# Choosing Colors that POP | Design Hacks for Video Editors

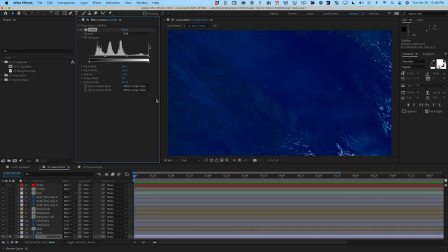If I put this down, I don't know, somewhere in there, and then I hover my mouse over it, you'll see that the brightness values are now in the 30s and 40s, which I think we could still go a little bit lower, but that's a far cry from where we started. So let's move this thing somewhere down towards the middle.
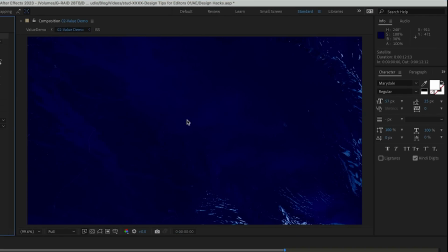Cool, and now checking it, I can see that we're in the low to mid 20s. Now, this isn't the 6% that we had on the chart, but I have a feeling that that might be too dark and we'd lose a lot of the color.
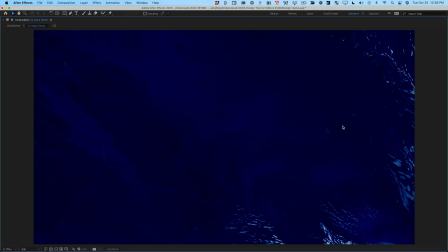So let's leave it here and see how it works. Now, there is an issue I'm already starting to see, and maybe you are too. Remember, our eyes are drawn to areas of contrast. And so what do we have around the edges of this image?
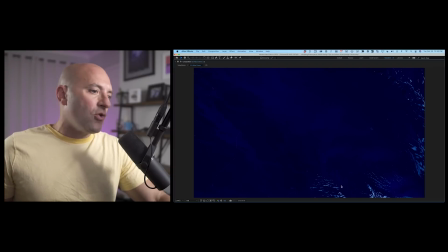We have these really bright pixels. These might be snow caps or water. Whatever it is, it's drawing my eye to it.
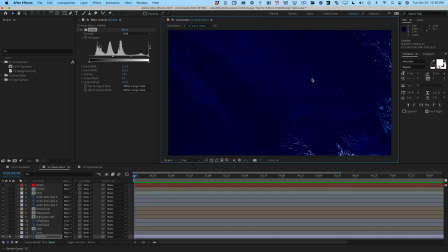And so I'd like to darken these pixels, but not really darken these anymore. How could I do that?
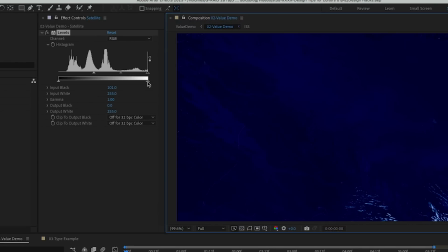I could try to do it just using the levels effect. This white output slider here is going to affect the maximum brightness, the maximum value of the pixels on this layer.
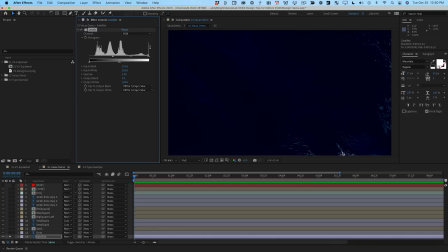And so if I move this, say, down to 50% around here, you can see that now those have gotten a heck of a lot dimmer, but the problem is it's darkened everything else too.
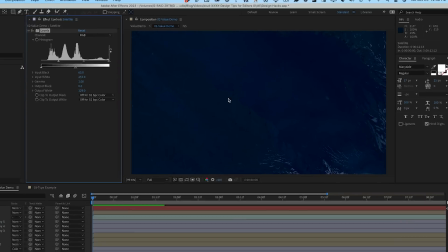So I could back the black input off a little bit, check my values here and see, okay, we're still around that 20% mark.
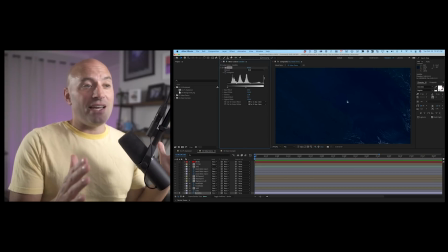And this has had the effect of really flattening out the image. There's not much contrast in it anymore. And here's the thing, as an editor, especially if you color correct footage, your instincts are generally to pull as much contrast as possible out of images. But when you're designing, a lot of times you actually want to do the opposite. You want to flatten elements so that you can really carefully manipulate the value structure of the overall design. And so even though on its own,
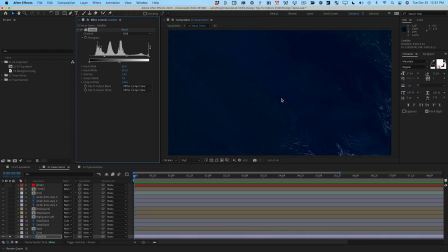this isn't going to be very appealing to look at, this is actually a pretty good starting point. Let me unsolo this layer, and you'll see already the design is starting to work much, much, much better.
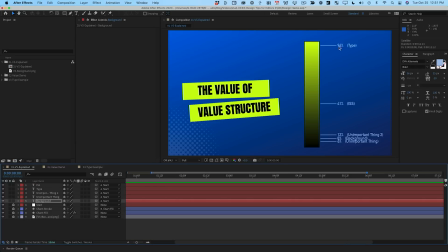Now remember, the most important element here is the type, and that needs to have a really high brightness value so that we'll get the maximum contrast between it and the background.
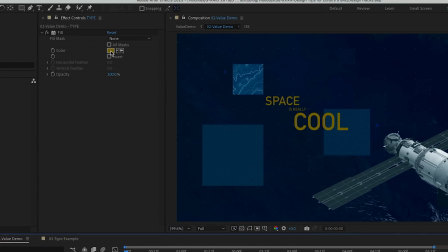Here is that type layer, and you can see it's got a fill effect on it. So this is really cool. If I click on this color, you can see here, this B, this brightness value is 50.
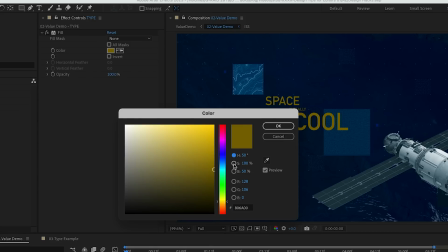I don't want to mess with the hue. I don't want to mess with the saturation. I only care about the value.
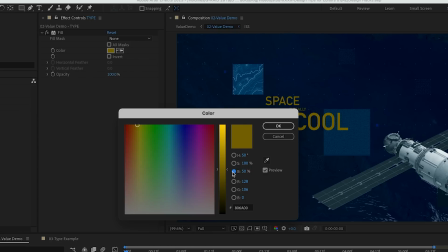And so if I set this color picker to only adjust the brightness, I can then just move this number up.
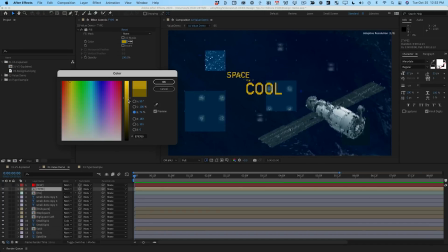And I can push it up as high as I want to. And you can see the further away from the background it gets, the more contrast you see. And so at 100%, you have this really, really bright area in the design now. Your eye goes right to it. But sometimes I do like to be a little subtle, so why don't we leave that around 91%? It's already working better, but now I want to make sure that your eye doesn't go to the ISS too soon. There's this concept in design called hierarchy. And the basic idea is I want to control what my viewer looks at first, second, third.
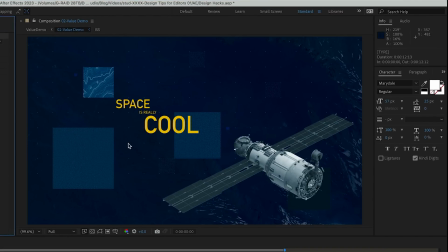So now I've pretty much ensured that the first thing they're going to look at is the type, but this is still kind of competing with it.
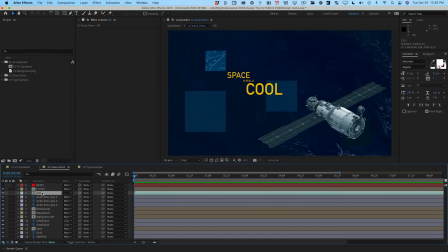So what can we do about that? Well, first we can select the layer and we can add that same levels effect to it.
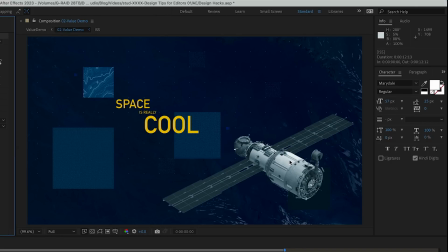And remember, the brightness values in the brightest part of this are actually in the 90s.
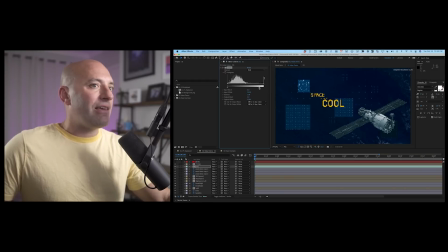So let's grab the white output slider and bring that down to kind of cap those white levels.
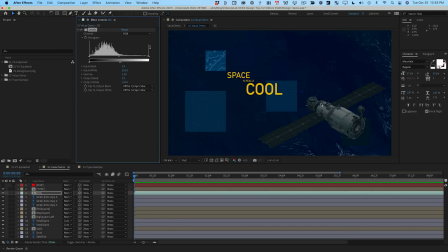So this does accomplish the goal. It makes this way less noticeable at first. So your eye goes here and then kind of drifts down here. But it's also kind of made that element a little bit bland looking.
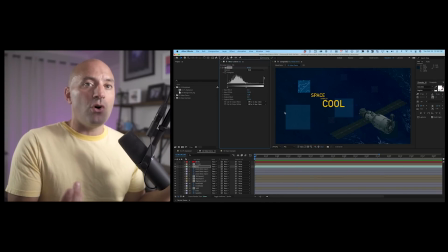And this is where After Effects is really powerful because you have total control over what areas of your image are getting these effects.
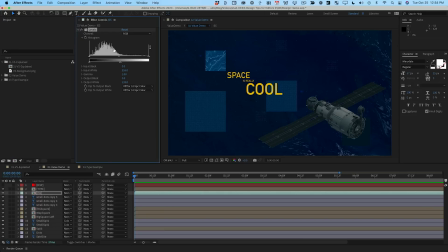So here's a cool trick. I'm going to duplicate this levels effect and I'm going to reset it. And then I'm going to pull this white input up a little bit to bring contrast back. Now, this may not make sense, but it will in a minute. I'm going to rename this copy of levels Brighten.
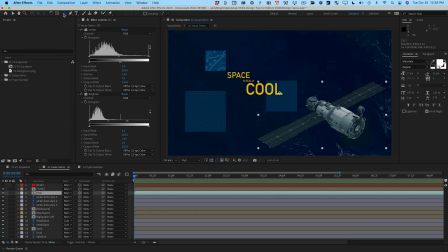Then I'm going to make sure that the ISS layer is selected. I'm going to come up here to my ellipse tool and I'm going to draw an elliptical mask on this part of that layer.
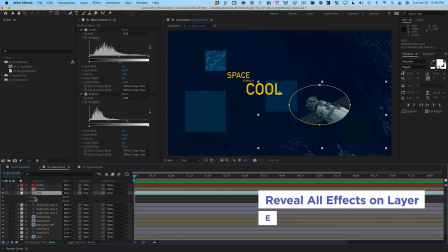Then I'm going to push E to reveal the effects on that layer. And I'm concerned with this Brighten one.
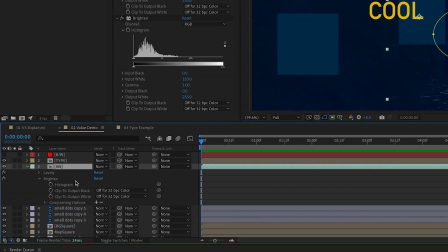If you twirl open the arrow here next to the effect, you'll see some options. And the one I want down here is compositing options. If I click this plus, it adds a mask reference. A mask reference is a really cool feature that lets you draw a mask and control where an effect shows up based on that mask.
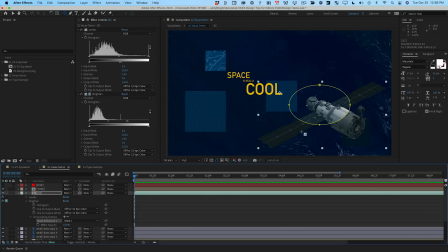Now you can see as soon as I did that, the mask quit cutting the layer out. And instead what it's doing now is it's cutting out that effect. Let me turn off the mask boundaries and you'll be able to see this even better. And let's zoom in.
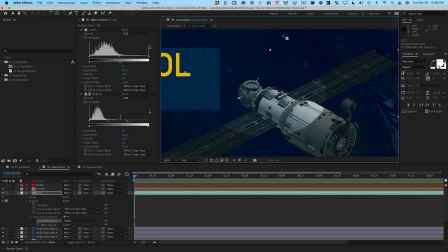So you can clearly see I have a brighter area inside of this layer now, and I can control that with this levels effect. But the boundary is really hard, it's very obvious.
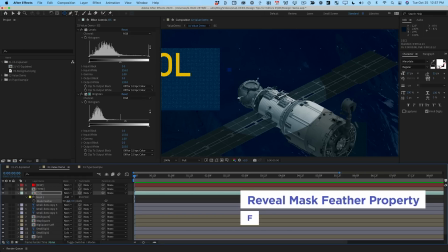So if I hit F to bring up the mask feather property, I can then increase that feather and soften the edge of that effect.
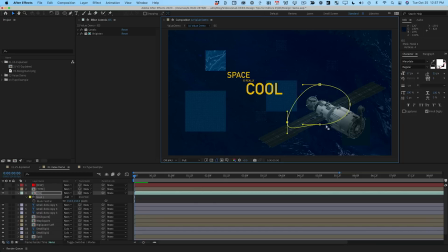And then if I turn mask visibility back on, I can even come in here and very precisely control where I want that effect to happen. So I can control exactly what part of the ISS should be brighter and which part should be darker.
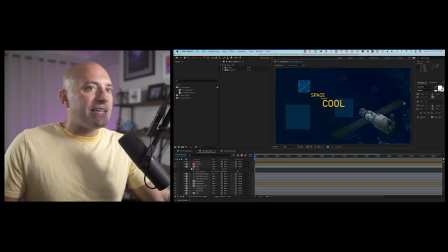And I'm pretty happy with that because if you notice, most of the ISS now, it's around the same value as the background. It's pretty close to it, and so you don't really look at it. But that part in the middle is brighter and it draws your eye.
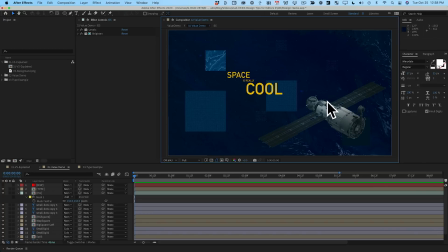But I was very careful only to use this part of it so that this part draws your eye, not as much as the type though. And so the value structure that I've set up is probably something like this.
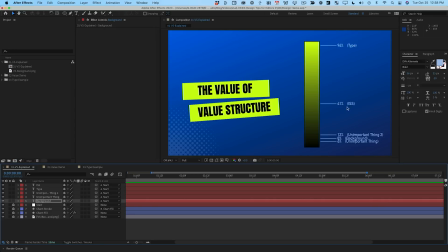The type is really bright, the background is pretty dark, and the ISS is mostly close to the background, but a little bit bright in some areas. And now you can see how I've controlled the viewer's eye by focusing only on value.
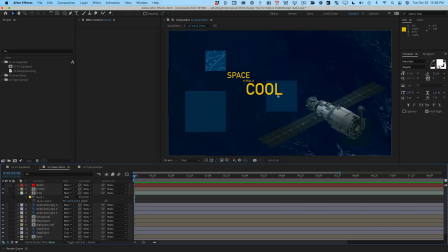Remember, we haven't moved anything. We haven't changed any layers other than the colors. Now, what about all of these other layers? Well, the truth is a lot of these layers really are not important. For example, this dots layer, if I turn it on and off, you can see it's just this subtle kind of texture in the background.
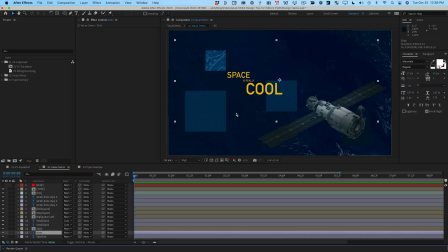And so sometimes the easiest thing to do with little details like this is just turn the opacity down. So if I hit T to bring up the opacity property, I can just bring that down. And I'm going to zoom in here so I can see this at full res.
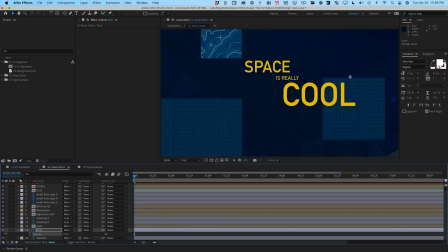And here's a trick I like to do sometimes. I'll bring the opacity all the way down and then I'll slowly bring it up until it's just starting to annoy me. And then I'll bring it down a little bit. Using this trick, a lot of times you'll find that little details you're obsessing over when you're designing something actually aren't that important.
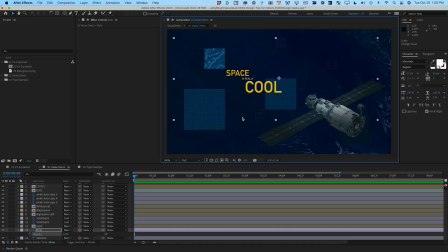And in this case, those dots are very much not important. Now, you can still feel them more than you see them, which is actually, I think, really good. Now, you've got this element here, which has a lot of contrast and is kind of distracting my eye from this type.
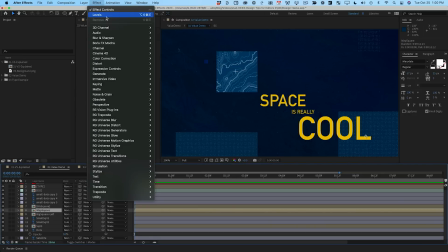And that's this map square layer right here. So why don't we add a levels effect to it? bring the white value down a little bit. Now, I don't want it to be like blending in with the background. I want it a little bit bright, somewhere in there. I think that feels pretty good. But this bright topographical overlay on top of it is a little bit distracting.
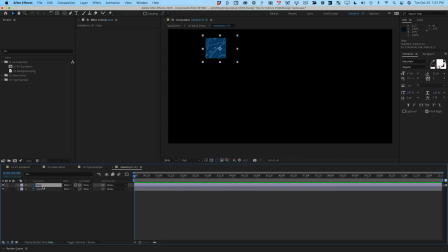So I can just hop into that pre-comp, and you can see we have this broken out onto layers. And so I could just do that same opacity effect and just turn the opacity down, maybe somewhere in there.
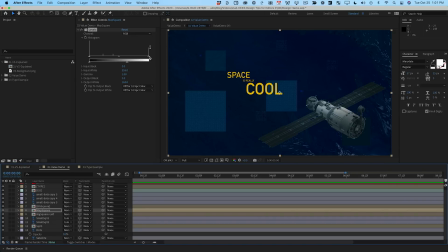And now that's definitely less distracting, but I do kind of miss some of that contrast. So now I can kind of dial this in. I can bring the white output back a little bit. And I can do another trick too. You can lock a comp viewer in After Effects by clicking this lock icon.
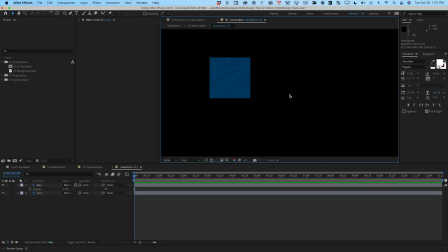Then if you go into a pre-comp by double clicking it, it will open that pre-comp in another composition window,
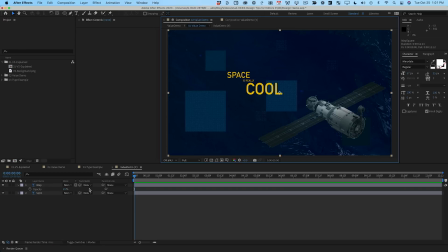but you can go back to the original one while still seeing the layers for the pre-comp you're in. So this means I can adjust the opacity of the map layer while seeing the result. And so I can hold shift and use the up arrow to just nudge this thing until it looks good. This is actually a really useful trick. I use it all the time to be able to work in one pre-comp but see the result in another. And it's really, really easy.
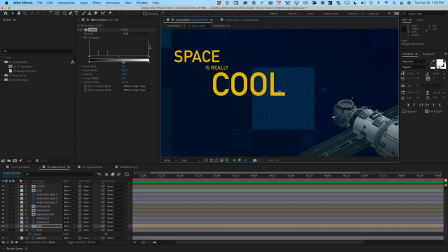You should try it. And now I'm focusing on this square that's behind the type. And this is really important because it's literally touching the type. I want to make sure it's not competing for attention. So I can pull this white output down.
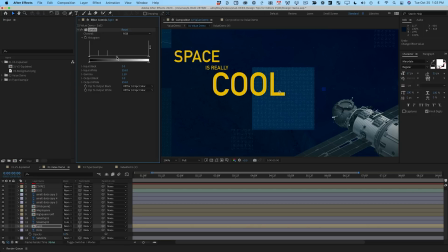That will certainly do the trick. I can also try adjusting this gamma arrow here because sometimes you'll get a little bit more saturation out of the colors when you do that. And so it'll still look really pretty, but it won't mute the colors as much as just pulling that white output down.
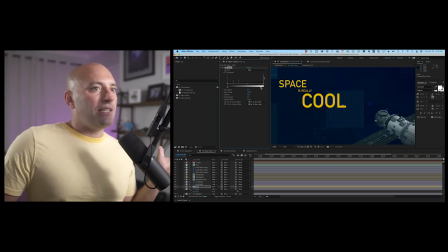And I usually use a combo of both, so I am going to pull it down a little bit. But let me just show you a before and after here.
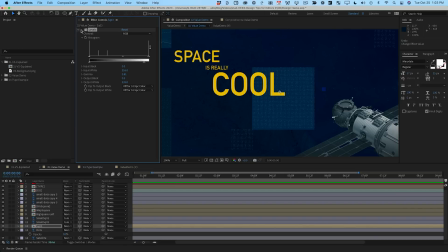If I turn this levels effect off and on, look how much cleaner the type looks,
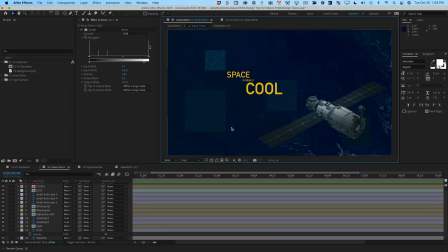how much easier it is to read, and how much easier it is to immediately know where I want you to look.
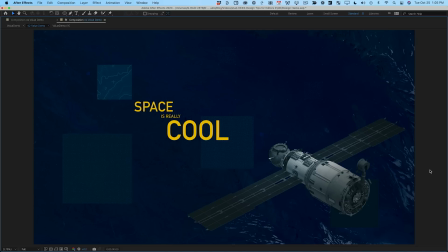So this is where we ended up. You can see how quick of a read it is now.